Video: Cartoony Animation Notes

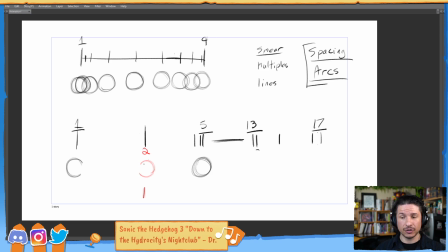[16:13]
Because it's not going to be a random assortment of poses that are just kind of like randomly set all the way through in the pose or just kind of evenly spaced. Multiples are a visual spacing chart in your animation.
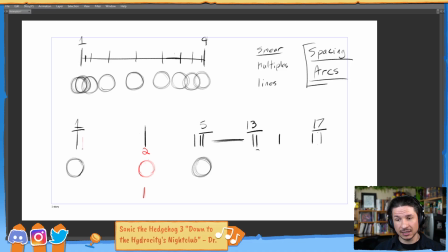[16:32]
So you would go, okay, how's this motion going to work? Maybe there's a little bit of an ease right at the beginning, and then it starts to, let's favor this a little bit more, it speeds up, and then the biggest spacing is going to be still right there.
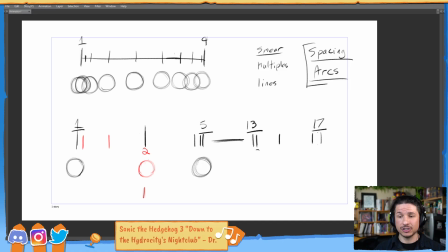[16:48]
Okay, there you go. There's your spacing chart. And then you put your multiples right there. So maybe this one's going to stretch a little bit. Just start kind of merging those together.
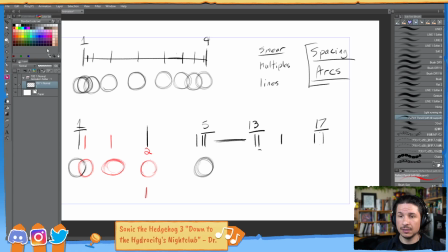[17:03]
And now you've got your multiples that go into frame 2. Now, let's say you've got frame 3 here.
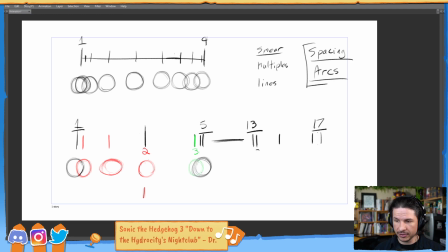[17:12]
Okay, how do you get the sphere to frame 3? Well, it's sped up here. We've got that spacing there. What's going to happen now? Well, if it's easing in, maybe it'll ease in.
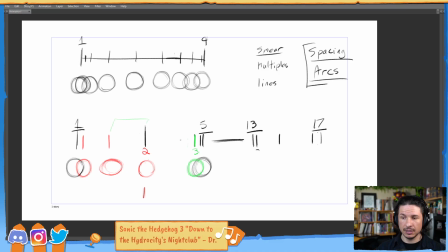[17:28]
And maybe this time we'll just use one multiple instead of 2. So maybe we just kind of put it right there. So it's easing in. And add a little bit of a stretch to it, a smear. There we go. So now we have 1. 2 is all of what's in red.
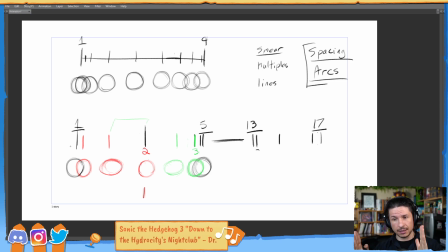[17:46]
That's on one frame. 3, all on one frame. And then we ease in. We've essentially recreated this animation, but in a lot less frames, and the eye of the audience is still going through.
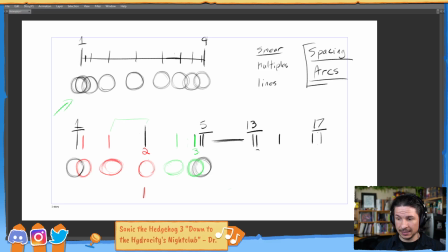[18:02]
And in terms of arcs, well, let's say you had the ball going up here. Well, you could do a straight line, or maybe it's going to be doing something like this. So
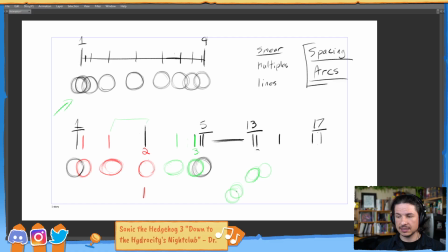[18:22]
you start to exaggerate that spacing and how you want to push that arc. Where are you putting these poses to make this read? So for example, I could really push that arc in here.
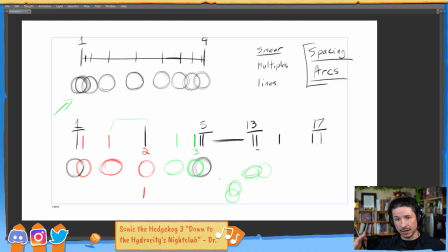[18:38]
This could technically still be on one frame, but I'm thinking of my arcs, my spacing, and then using that to put in the extra frames in there. And then from there I can keep pushing it, where maybe now we add like these little smear lines like you see in anime.
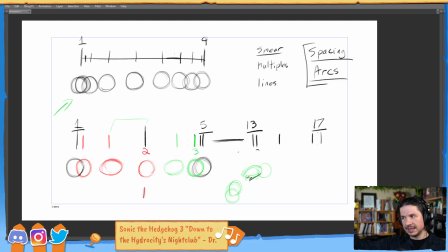[18:56]
They tend to kind of take the outline and smear it. You could add speed lines where it's just kind of a little something like that. It's just helping to connect the images together, and you can use these.
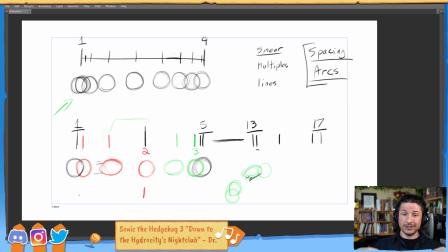[19:13]
You could just use the lines, you could use the multiples, you could use the smears, you could use all 3 of them together, just 2 of them in whatever order. It's just a tool in your arsenal to connect images together. That's really what you're doing, is you're
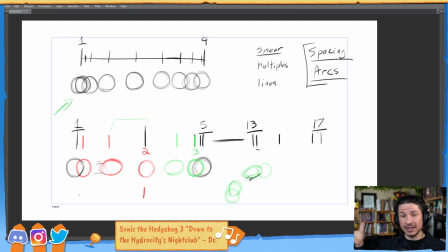[19:31]
recreating that real life effect of the eyes not being able to keep up with motion. And that's pretty much it. Now, there are other things like how do you settle the motion?
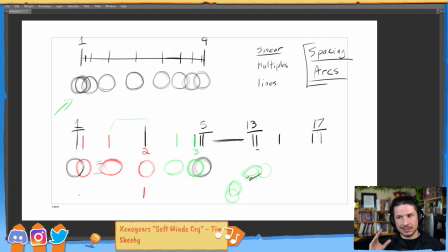[19:46]
How do you keep the motion from feeling very like just hit a pose, lock, hit a pose, lock? But oftentimes that comes into just pushing your overshoots, pushing your the way your character settles, even though the character hits into frame 5 here,
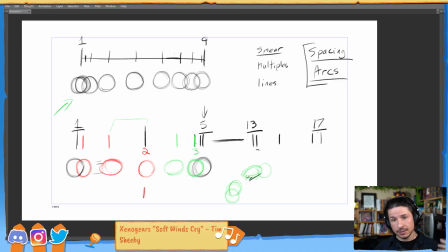[20:05]
it doesn't mean that they have to just stop dead and freeze. There can be a little settle and kind of a little stop there before they go into frame 13 and have this very fast motion. There might be a kind of anticipation before they turn.
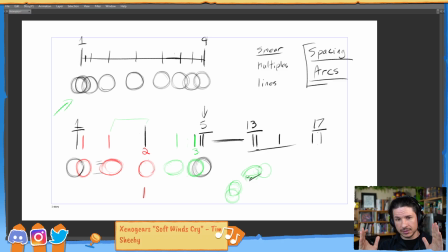[20:22]
So you're using those holds not to do big gestures, but to keep the character alive so that you can make the next parts even faster.
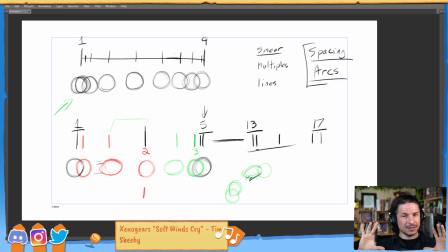[20:35]
So hopefully that helps. That's kind of the core principle of, like, I wouldn't say core principle, but at least for me, this is how I like to think about cartoony animation when I'm starting. Is it's not so much that it's a entirely new branch of
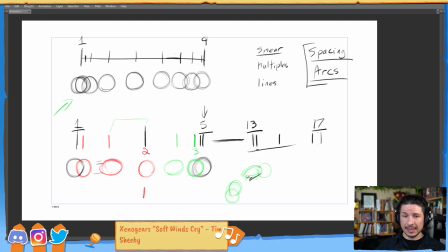[20:54]
animation that is totally foreign and alien. It's just taking our concepts that we already know and exaggerating them to the next level. And that's honestly, like, of everything,
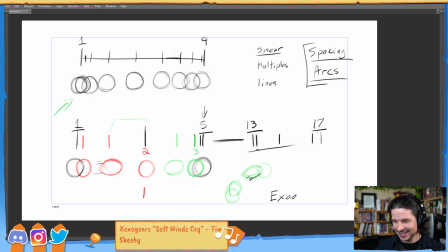[21:09]
and I'm not going to be able to spell in my so tired, exaggeration. This is the core of cartoony animation, is exaggerate everything.
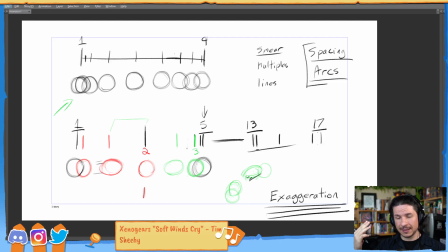[21:24]
You're exaggerating the spacing, you're exaggerating the timing, you're exaggerating the arcs, you're exaggerating your poses.
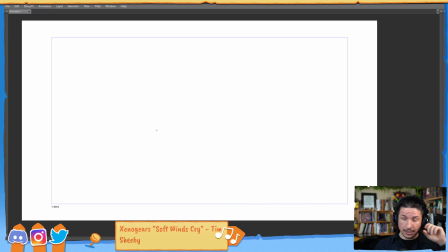[21:33]
So for example, if you're going to have a character scared of something, let's say they're kind of standing, let's see if I can draw this. I haven't warmed up my drawing hand at all.
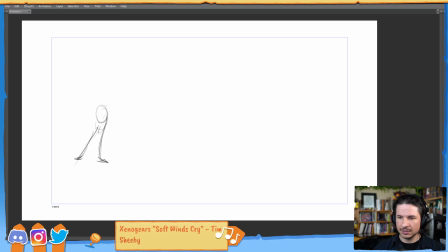[21:49]
So maybe they're just kind of standing in a relaxed-ish pose. I'm just gonna do just the body here. I'm not gonna worry about the arms. And then they see something that scares them. Well,
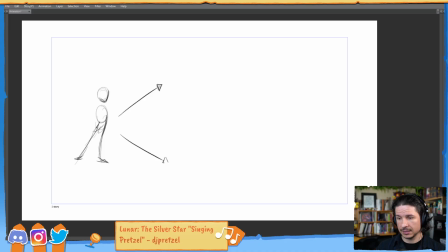[22:08]
let's see. You could go two ways. Maybe the one way is you take this pose and you just push it a little bit, where it's like, oh no,
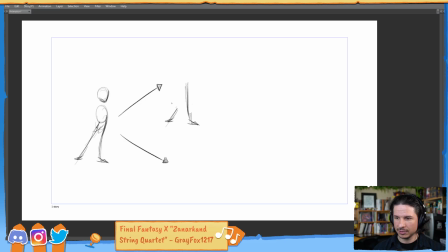[22:26]
I don't know why I copied it. He kind of pulls away and it's like, gasp. And there's just a little expression change and they kind of just shift their weight further away.
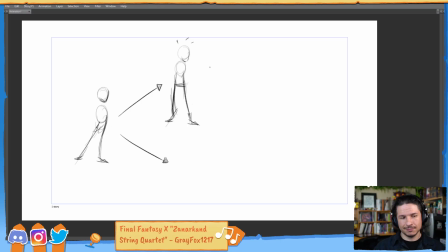[22:44]
So you get, no. Is that going to sell the expression of fear? Or do you go the Scooby-Doo route and just stretch out that pose, the legs come out, and it's just like
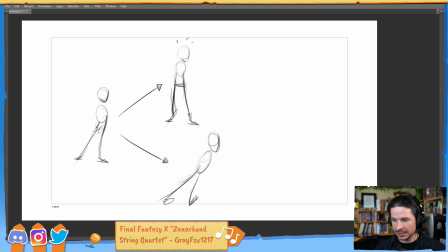[23:05]
you have that shake in midair where the shoulders are up, everything is just like straight. If you had the arms here, it would be like that full Scooby-Doo. Oh my god, the eyes could bug out.
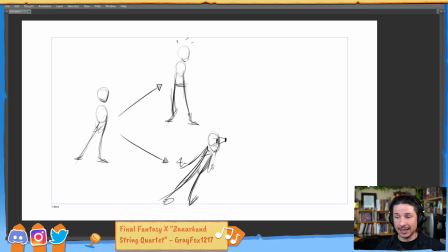[23:27]
You just like go all out. How else can we push this? Maybe like they're already starting to run. How can we make this bigger and bigger and bigger? You exaggerate your pose.
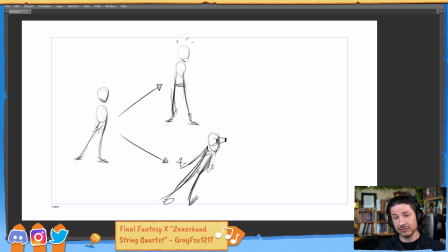[23:42]
When you're doing cartoon animation, you're exaggerating everything. That's what makes it interesting. Versus, what? Oh no. That's not a big change.
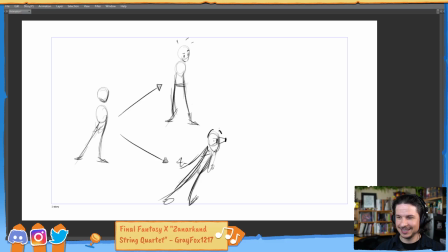[23:58]
Here you push those brows to be really, really big. I don't know why it's making me laugh. It's not it's not even a good drawing. So it's just exaggeration of everything.